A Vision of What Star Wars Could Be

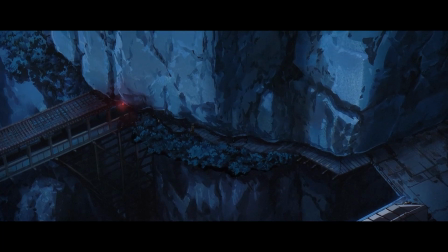239s
So, while I think it is very important to pay for the anime you watch whenever you can, it would be very easy to improve on the official viewing experience in a number of ways,
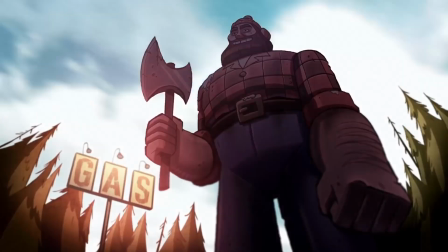251s
if you know what I mean. You can watch all of Gravity Falls and Phineas and Ferb on Disney Plus, though.
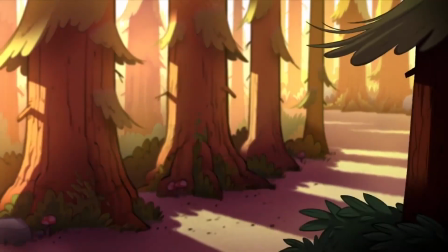256s
Plus, Futurama and The Simpsons, they kind of own everything, so it's still totally worth it for that.
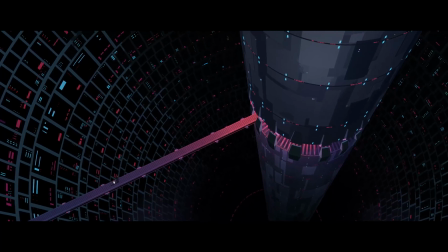262s
Now, with that question out of the way, I'd like to talk briefly about what makes each of these brief specials,
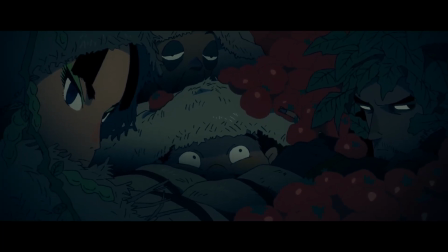269s
special, both in terms of the cool things they do and the cool people who made them,
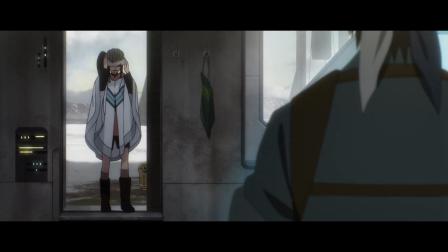274s
many of whom have made other cool things that, say,
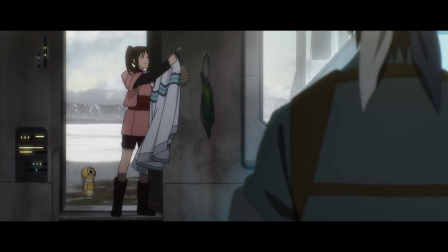277s
Star Wars fans discovering them for the first time through these anthologies might also enjoy if they knew about.
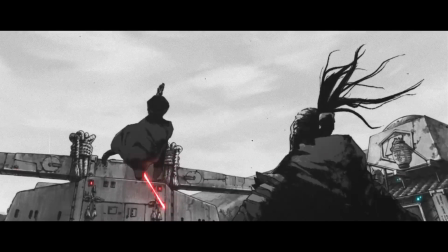284s
Hint, hint, wink, wink, I'm giving you recommendations. For example, The Duel, which kicks off the anthology,
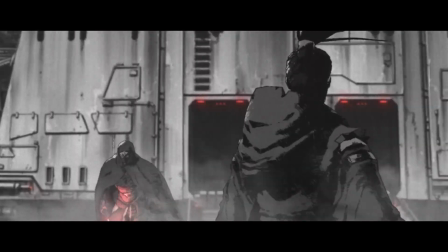290s
was written by Afro Samurai creator Takashi Okazaki and produced at Kamikaze Doga under Takanobu Mizuno.
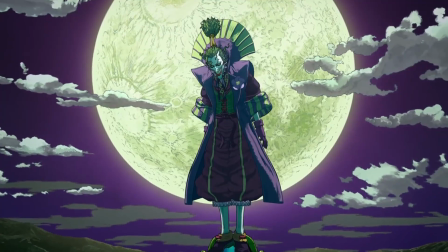296s
The animation animation director of the delightfully zany Batman Ninja.
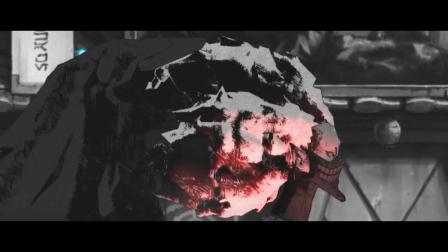302s
Using their combined experience in setting up cool samurai duels and crafting Sengoku-stylized CGI,
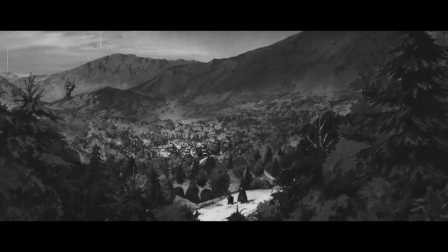309s
the pair have brought Star Wars back to its roots in a loving, mostly monochromatic tribute to the works of Akira Kurosawa,
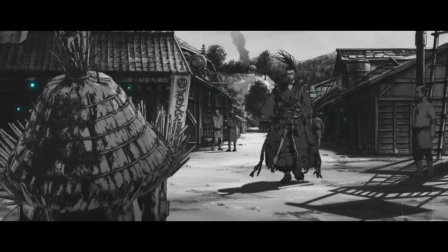317s
in the process giving us this Straw Hat Ronin R2-D2 that you already bought merchandise of as I was finishing this sentence.
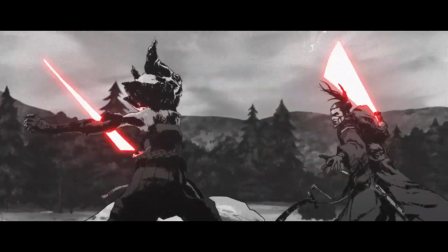326s
It also gives us, true to its title, one of the absolute best lightsaber duels in the entire franchise,
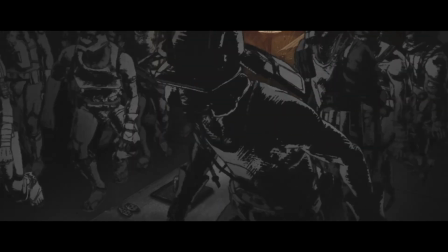333s
between the Sith leader of a band of bandits that's out to extort a small village,
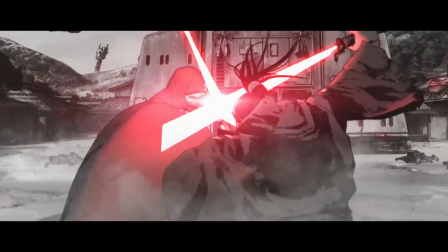338s
and a Sith Ronin with some apparent beef against his fellow Dark Jedi.
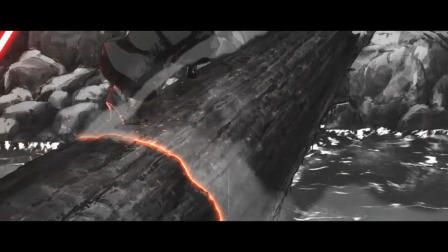343s
The choreography is exceptionally clever and plays out across widely varied terrain,
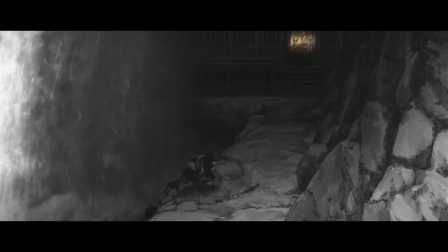348s
and the animation and cinematic framing are just as great as you'd expect from the studio behind the JoJo OPs.
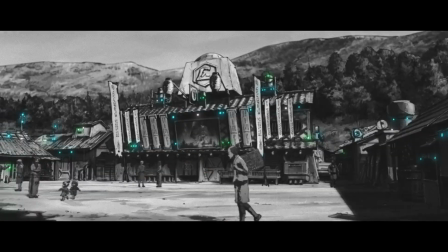355s
The rustic,
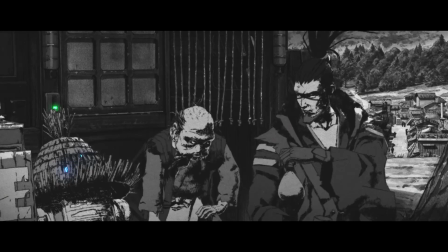356s
feudal Japanese background and character designs also blend beautifully with the familiar Star Wars tech and alien species,
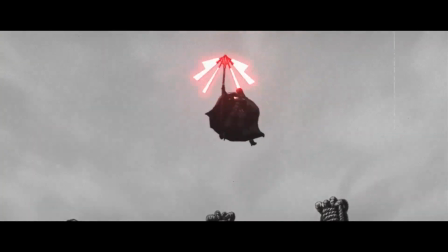364s
making for a work as surprisingly cohesive as it is compelling.
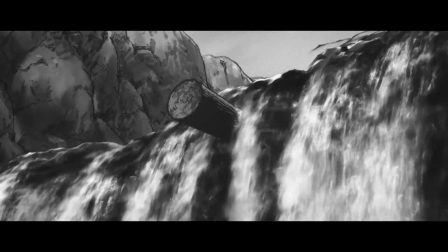368s
Even with that awesome fight, my favorite part of this might just be the ending shot,
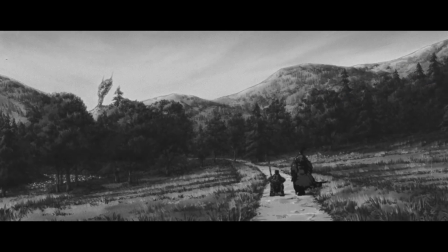374s
which seamlessly transitions up from the Ronin walking into the sunset of his
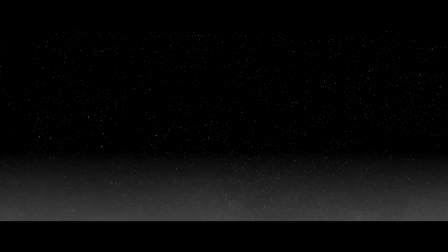380s
Kurosawa-esque world to the iconic expanse of stars that serves as the backdrop for every Star Wars credit sequence,
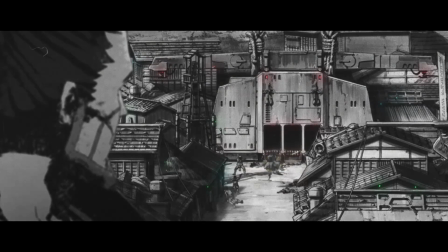388s
connecting everything we've just seen to that greater universe.
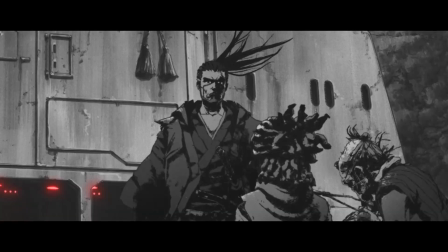392s
Which, considering that we're about to get an entire novel about this mysterious Ronin and the feudal Jedi Empire from which he hails,
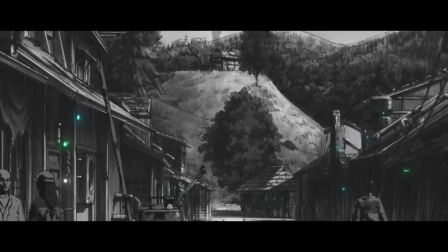400s
may even end up being canonically true someday.
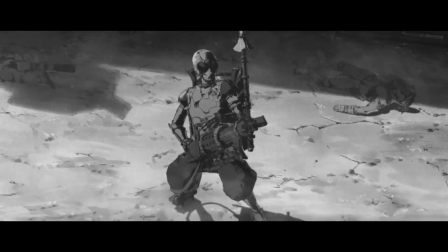404s
But the canon isn't what I'm interested in so much as the statement that shot makes about Star Wars.
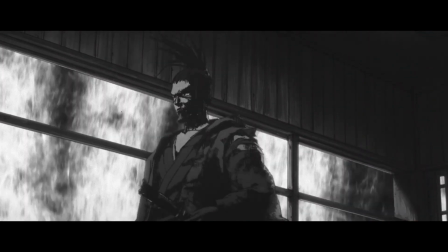410s
The galaxy far, far away is a big place where anything can happen,
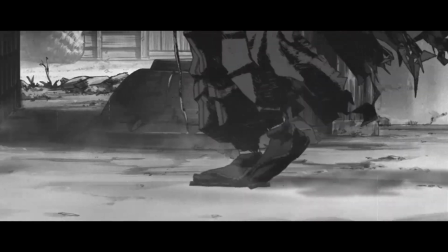416s
which is what makes the prospect of a Star Wars anime, especially one not bound by the names, places, and events of the films,
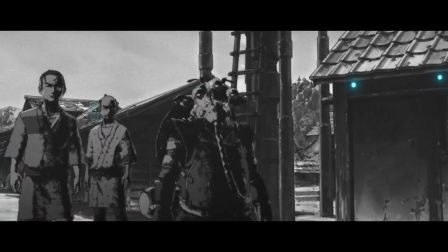424s
so damn exciting. If you're not a slave to the lore, you can do damn near anything with this universe.
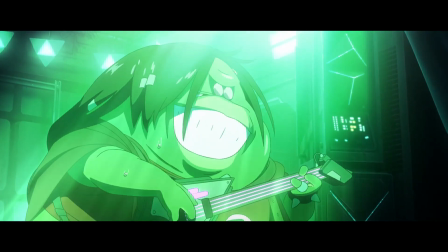431s
Like have Jabba the Hutt's son run away from home to start a pop-punk band with a cute girl droid bassist, a three-headed Oni alien drummer, and a secret Order 66 orphan on vocals,
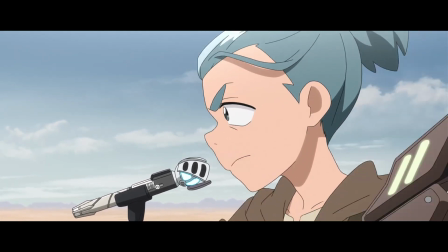444s
which then plays a song so awesome that Jabba decides to give them a record deal instead of having them thrown
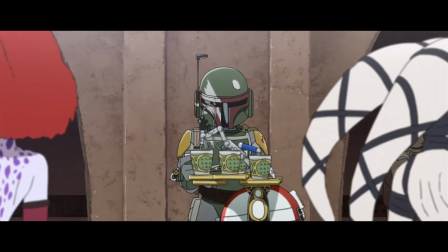452s
to the Sarlacc. Does that square with all the established details of the official world-building Bible?
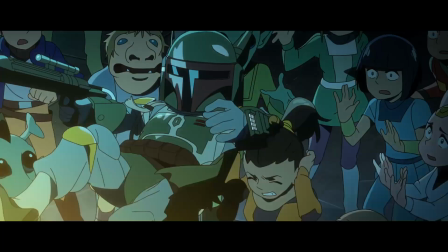459s
No, but we get to see Boba Fett crowd surfing, so shut up and enjoy it.
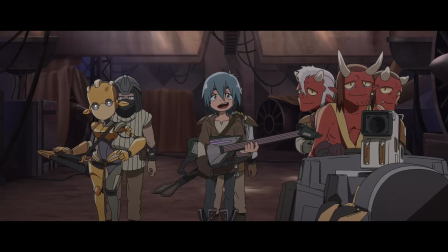465s
Enjoy it in Japanese, I mean.
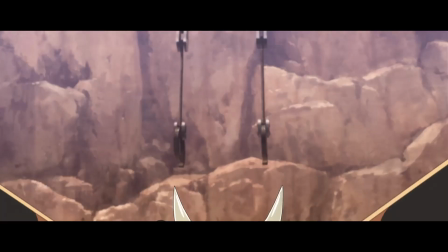467s
Because while the original Hiroyuki Yoshino rendition of the song that saves their asses kicks a ton of ass,